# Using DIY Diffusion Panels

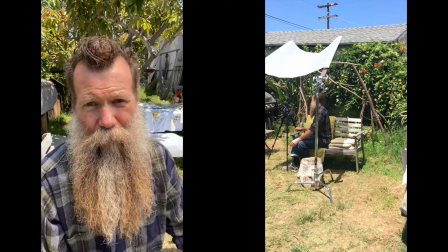And it just gives a little more form to the light. If we didn't want to be completely frontal, frontal is probably the most flattering, but if we wanted to have a little more drama, but still soft, even light, we can just, again, the light source hasn't moved.
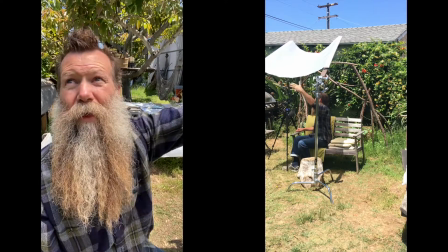It's just still diffusing the sunlight. It's just now relative to where that diffusion panel is, we're over, at 90 degrees to that light source.
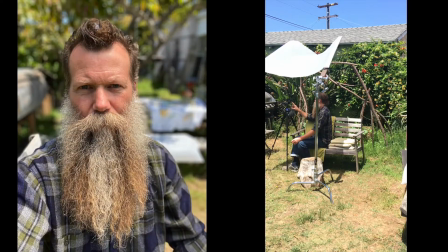So there we go. And there's our split lighting. So you can see it's got a little bit more shadow even, again, on that left-hand side.
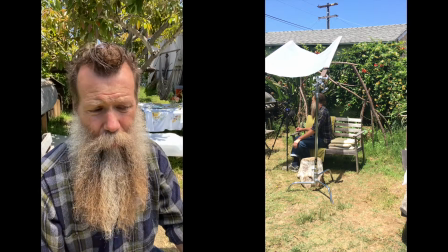And if we wanted to create a little bit more drama, we might want there to be shadow.
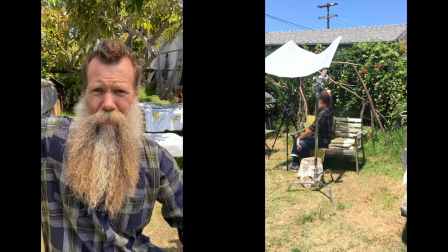Now there's still a lot of light over here that's bouncing around and filling in this side of the face.
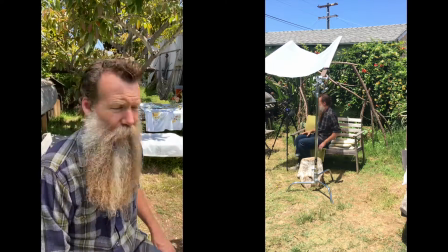So we could use our black diffusion panel, or our black,
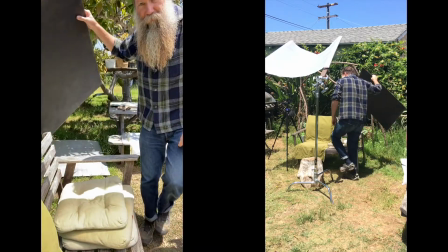our black fill card. So we could,
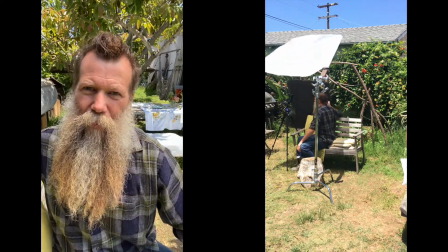if that was the light there, we could bring that in and start to darken in those shadows if we wanted there to be a little bit more,
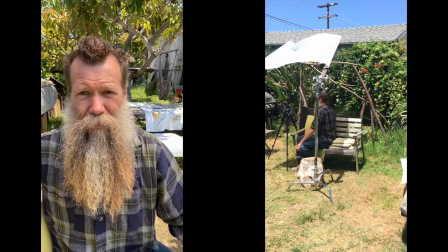a little more form, because there is still quite a bit of light bouncing around in those other areas.
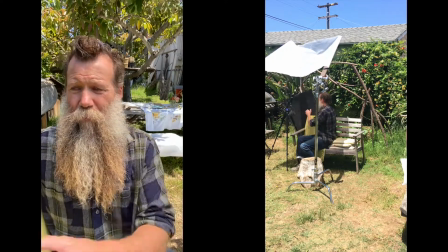So, we may want to work with those, or if I wanted to even it out, I could also, add some warmth.
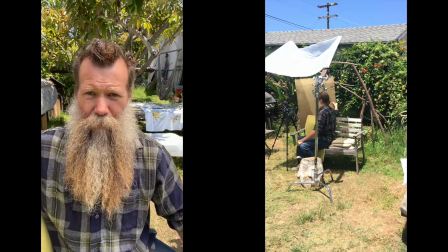I could bring in my gold reflector.
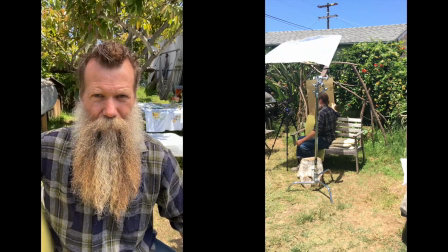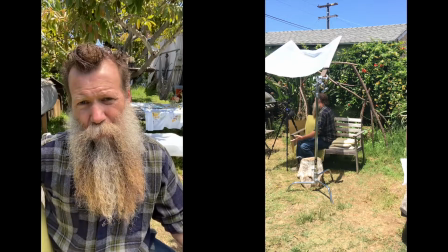So lots of variations, but that should give you a pretty good idea of how you're going to go about using the diffusion panel.
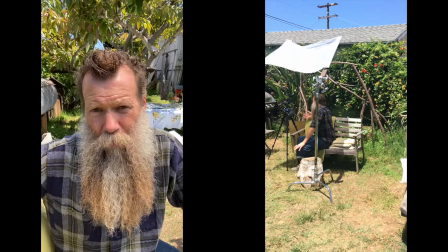And I want you guys to just, show me what you guys created, move around, try the light in slightly different directions, and experiment with what ways you can create soft light anywhere in the middle of the afternoon.
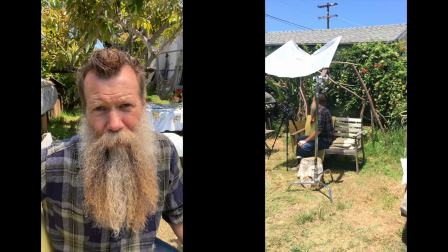All right, looking forward to see what you guys do.